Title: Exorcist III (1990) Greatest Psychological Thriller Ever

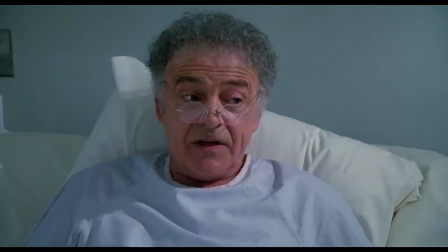1733s
Keep the extended nurse scene, as well as the extended Mother India monologue from Kinderman from the later drafts.
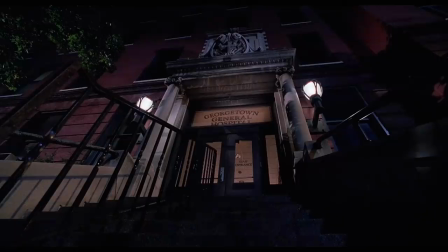1741s
Keep Kinderman being a target like in the 88 script. Keep the Kinderman deleted exterior scene right after Kevin.
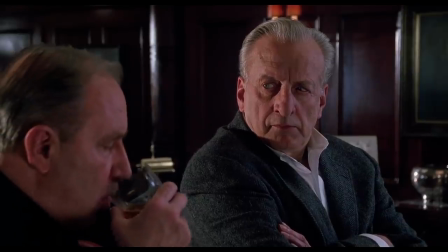1748s
It plays up that Kinderman is the Gemini's main target, adding more danger and heightening the story.
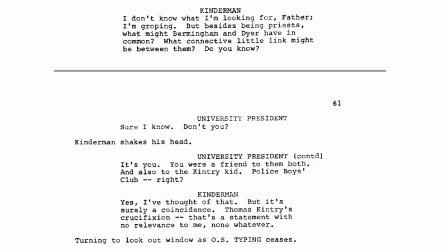1752s
Also the dialogue between Bill and father president you're the connection like in the 88 script and then it goes into it could be that exorcism
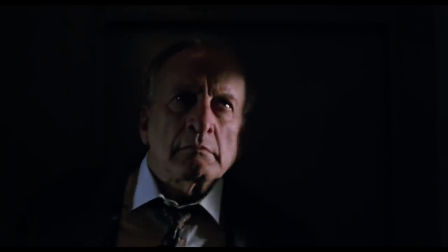1759s
i really like the trigger of the lights flickering and then the gemini stirs up activity this has played up really well in the 89 script especially in the
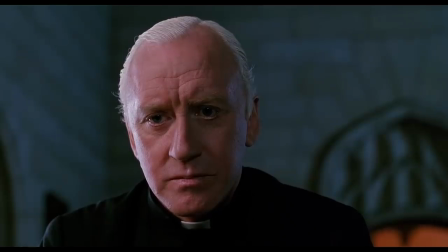1766s
jump scare with kinderman and the secretary you gotta keep father morning lacing throughout like in the 88 script except the waking up from
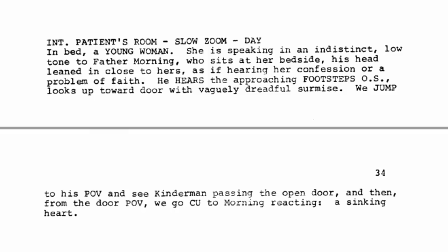1772s
a dream in the first act have him in the hospital reading last rites before we really know about him he just seems like a random priest at the time but after we know who that was it's a great little quiet entrance for the character keep the exposition from father president about morning
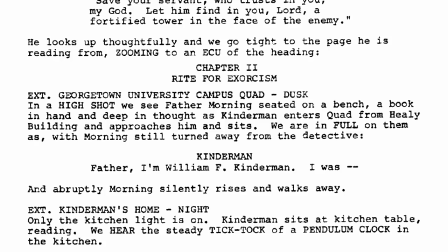1785s
being from Britain and on chaplain duty at the hospital also include a little mini scene where Kinderman tries to talk to father morning between the library and Kinderman reading at night
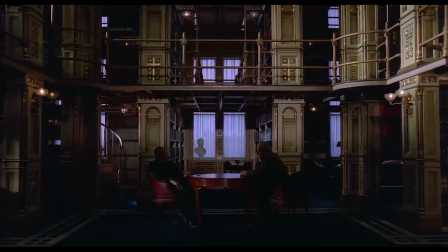1792s
but morning avoids him you can't include the brother fane subplot just have it like in the 88 script but I would cut it father president Kinderman
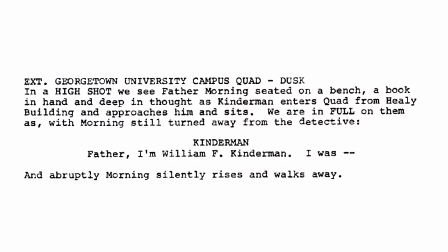1799s
in library and then Kinderman alone in the library reading and then Kinderman in morning and then Kinderman at home reading just don't mess up the epic transition
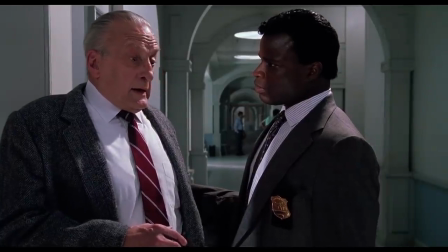1806s
in the theatrical I think
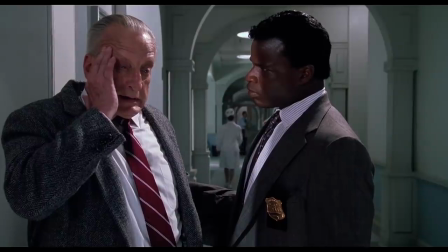1809s
the man in cell 11 is Damien Karras so
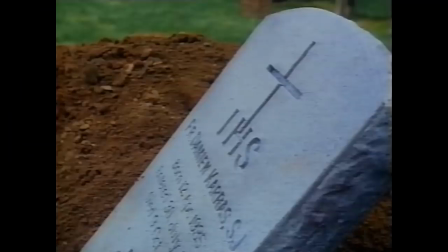1821s
we go before the nightfall patient x Kinnerman Kinnerman with the file Kinnerman unburries Karras Kinnerman says it isn't him
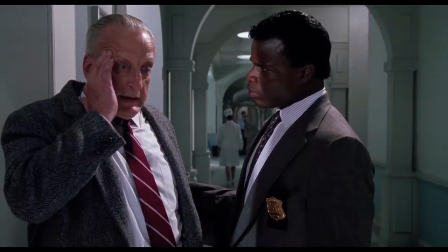1828s
and then boom the epic transition into his Damien Karras keep
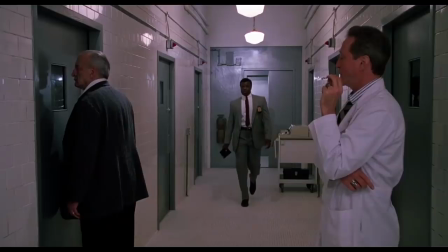1837s
Kinnerman telling the policeman about the lockdown when he's with Temple I also want to hear the dialogue between Kinnerman and the police guards
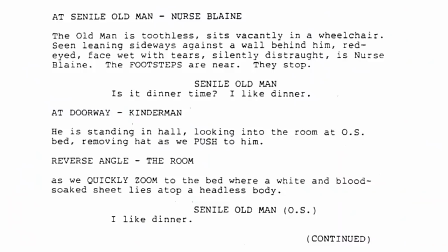1842s
into a stir board like it was in the novel just play it up a little bit more keep the senile i like dinner old man as a suspect
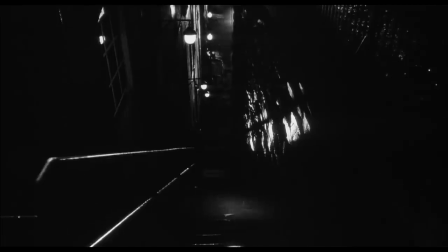1848s
for keating's death and then really quick i have an extended cut the beginning is cut together just like the 89 script and kind of like
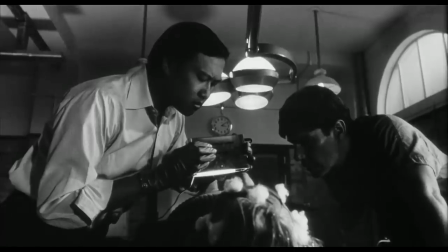1854s
the director's cut georgetown 1973 with karis out the window and then we have the karis deleted autopsy scene with the likes flickering indicating that gemini
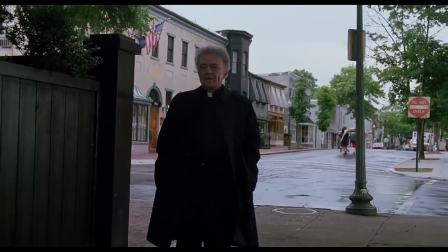1861s
has entered and then the dream sequence opening credits also put dyer walking through the steps after the altar boy leaves and include
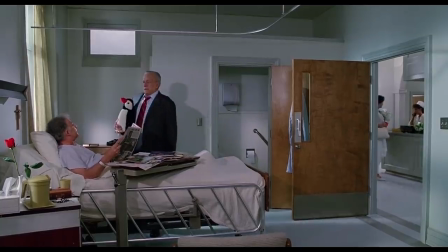1869s
right after kinderman visits dire in the hospital just like in the screenplay include father dire joining bill for dinner at bill's place at night and
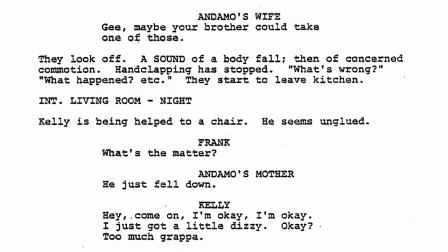1876s
dire dances and faints just like in the undated screenplay i like the imagery and also gives more context to dire's problems rather than him just being hospitalized out
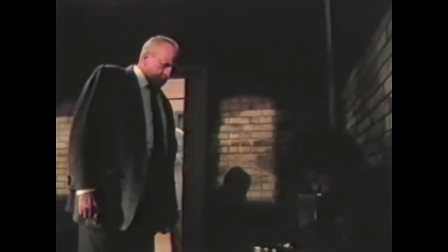1883s
of the blue include temple and his hypnosis of a patient include the director's cut kinderman seeing the gemini's face for the first time just as an alternative
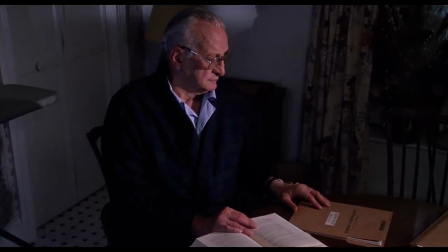1891s
include the tragic tommy james and shitty father backstory to flesh out the gemini killer place this as a flashback when Kinnaman is reading late at night
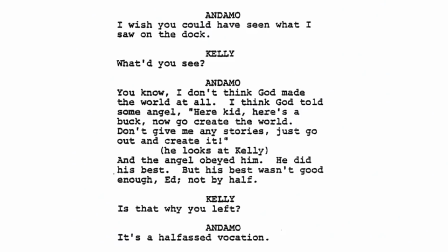1898s
and sees the file on the table. Include the multiple faces during the exorcism. And last, include the undated screenplay backstory of Kinnaman wanting to be a priest but dropped out.
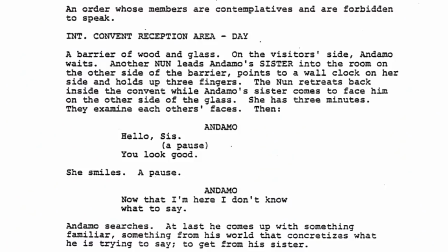1907s
This brings him and Dyer even closer and in the resolution he sees his sister who's a nun and comes full circle about his problem with God.
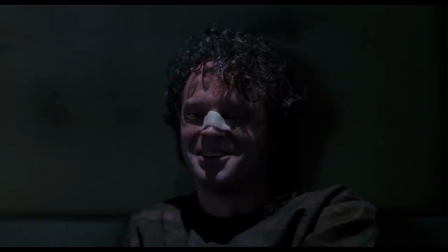1914s
And there you have it Exorcist 3 is the greatest psychological thriller of all time.
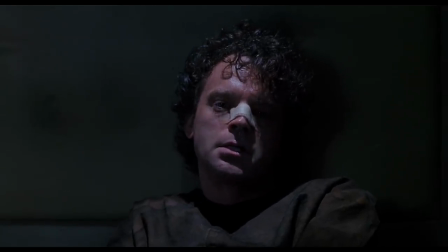1920s It's the smiles that keep us going don't you think?
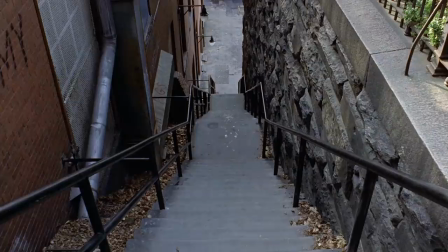1923s
And the second scariest film of all time only second to the master so go out rent the movie buy the blu-ray read
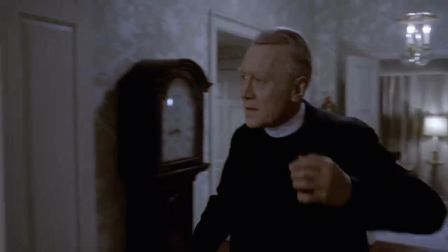1931s
the book legion it's one hell of a ride one day i hope to release a movie discussion called why the exorcist is the greatest film of all time but
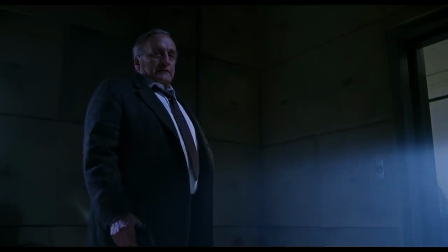1941s
for now i'm going to bed let me say my prayers pray for me Damien, you're free.